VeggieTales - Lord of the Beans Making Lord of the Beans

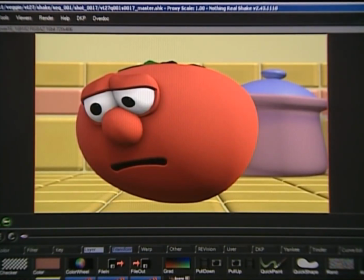And by adding a shadow, it makes everything really look like it belongs together.
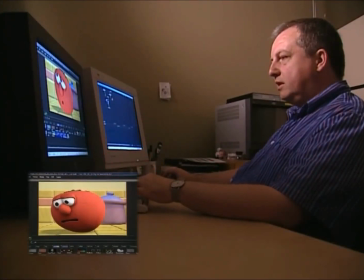So after I've done all the color correction, adding shadows, Bob looks like he belongs on the countertop.
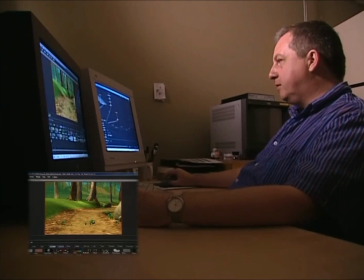So this is a little more complicated shot from the show. We still have the same layers.
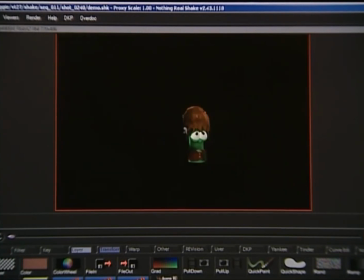We have a background. We have all the characters isolated individually so we can have control over them.
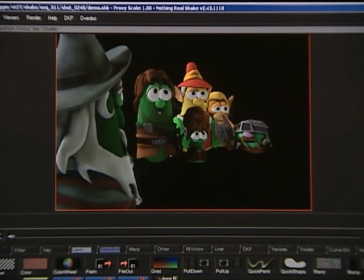But this one's a little more complicated because the integration, or getting everything to look like it belongs together,
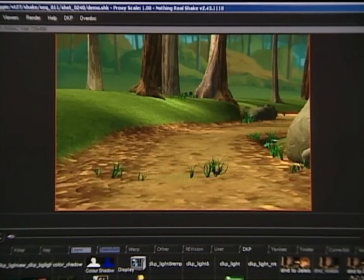we wanted to make it look like a real film. if something's far away I can make it blurry. The next thing we need to do is we need to add shadows for the characters. So now there's the shadows for the characters.
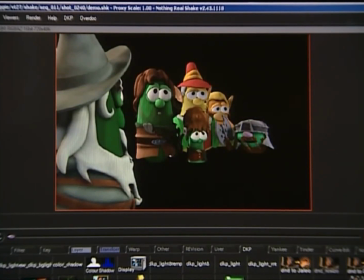There's all our characters put together. There's one more thing I want to do to make this look like a real film shot.
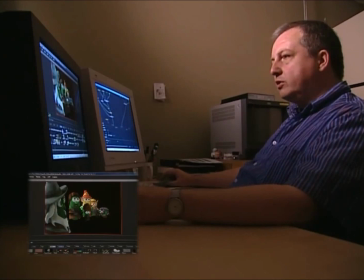The character that's closest to the camera, I'm going to make him a little out of focus because if you were really shooting this with a real camera it would appear to be a little bit blurry.
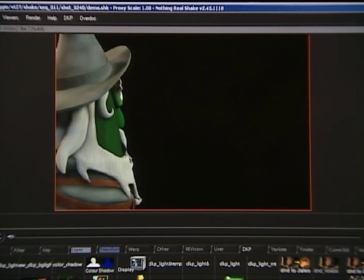So because I have him separate, I can make him just a little bit blurry, or I can make him really blurry, but that would be going too far.
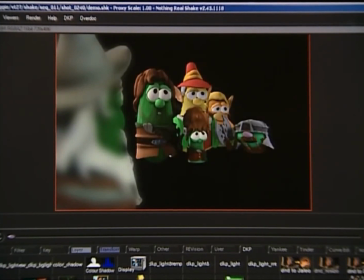So I'll make him quite blurry now, put him together with the other ones, so then I'll adjust it so he looks like he belongs with the other ones.
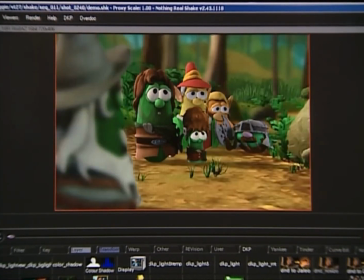And then everything put together, you have the shot.
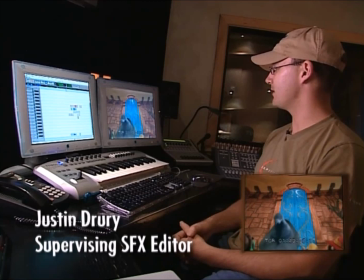So my job as a sound designer is to come up with sounds that are going to match up against the picture and to try and incorporate the director's notes into the show.
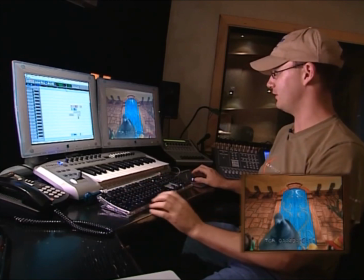I've chosen one little section here which is the door opening in the new Lord of the Beams.
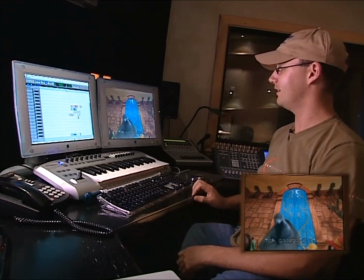I'll just play it.
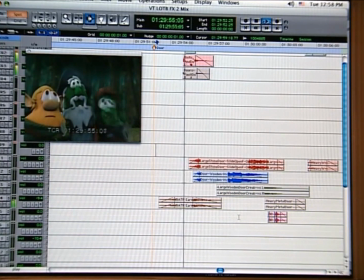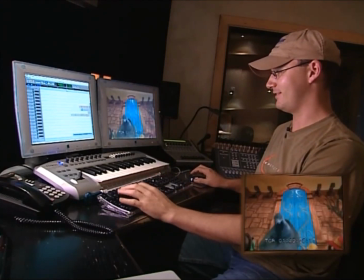So a lot of people would think, well that's not very hard to do, you find a sound and you lay it in.
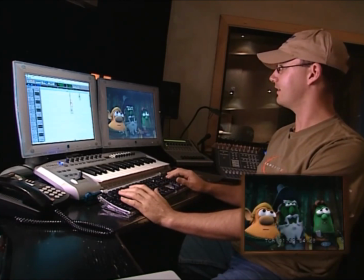But typically what we have to do is put in multiple elements to try and get across the sound that we want because obviously this door doesn't exist in
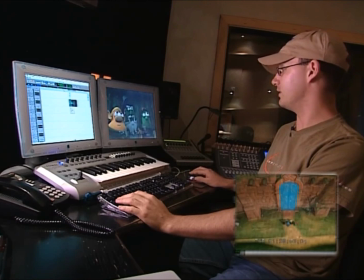real life and so we try and find elements from sounds that we have and sounds that we record that are going to sell the visuals
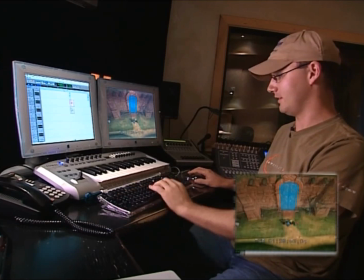so one of those elements is this one here which is just a bolt and door
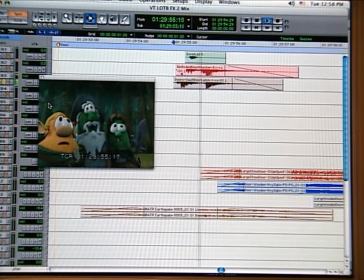opening we've got another element which is a little lower going down the list there's a large stone door to give it some weight there's
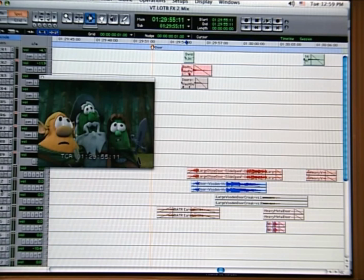a wooden door for the creek
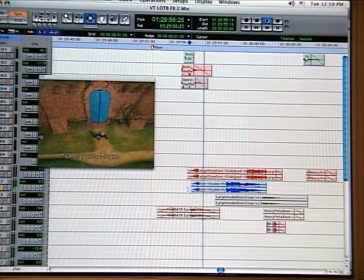another wooden door pitched down and
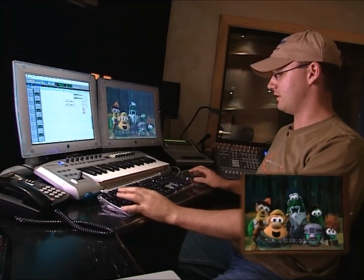there's the elements here for when the door actually settles so
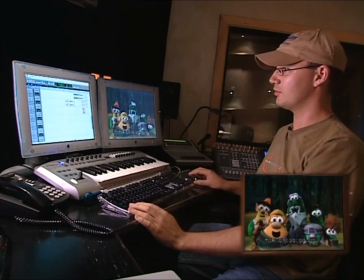all of those sounds comprise up that one door element
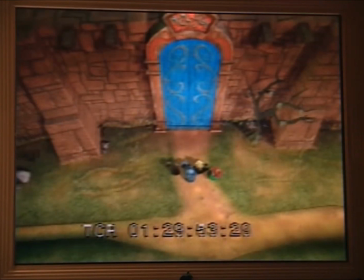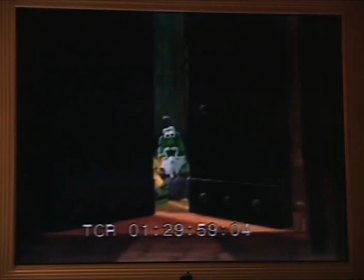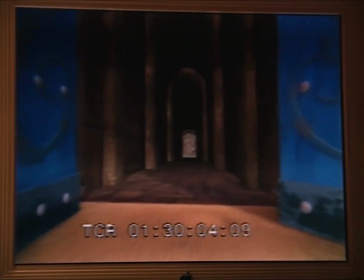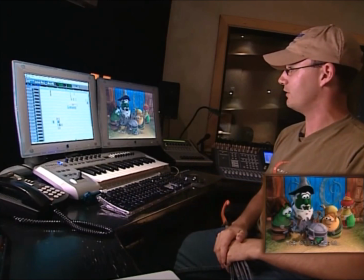so for the stranger sequence when he first appears this
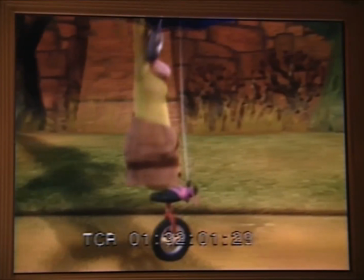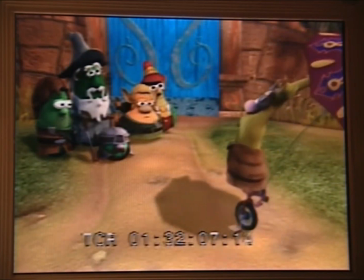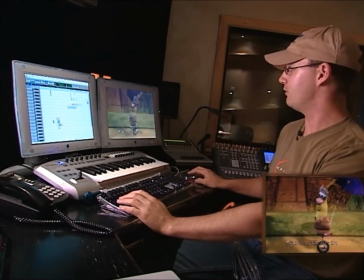was a sequence that needed to be performed to picture you couldn't exactly use just a regular a sound and try and cut it in because the motion on the screen is so specific to the action.
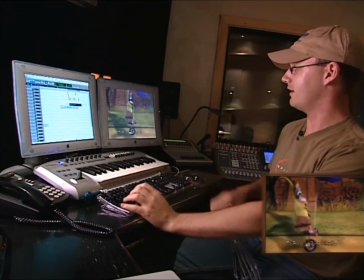So this is an example of what we call Foley, where we take a prop, in this case it was an old umbrella,
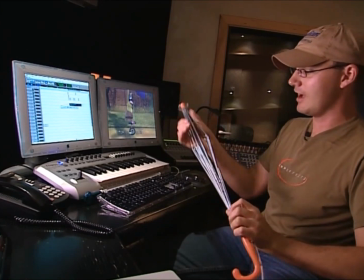and we took off the nylon covering that was on top of it and just kind of taped it up.
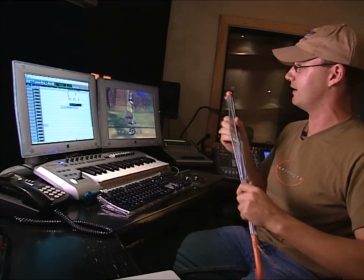And from this, we can generate all
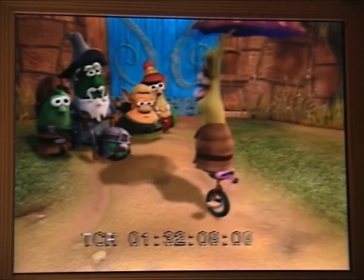kinds of little noises to simulate both his unicycle and the umbrella itself.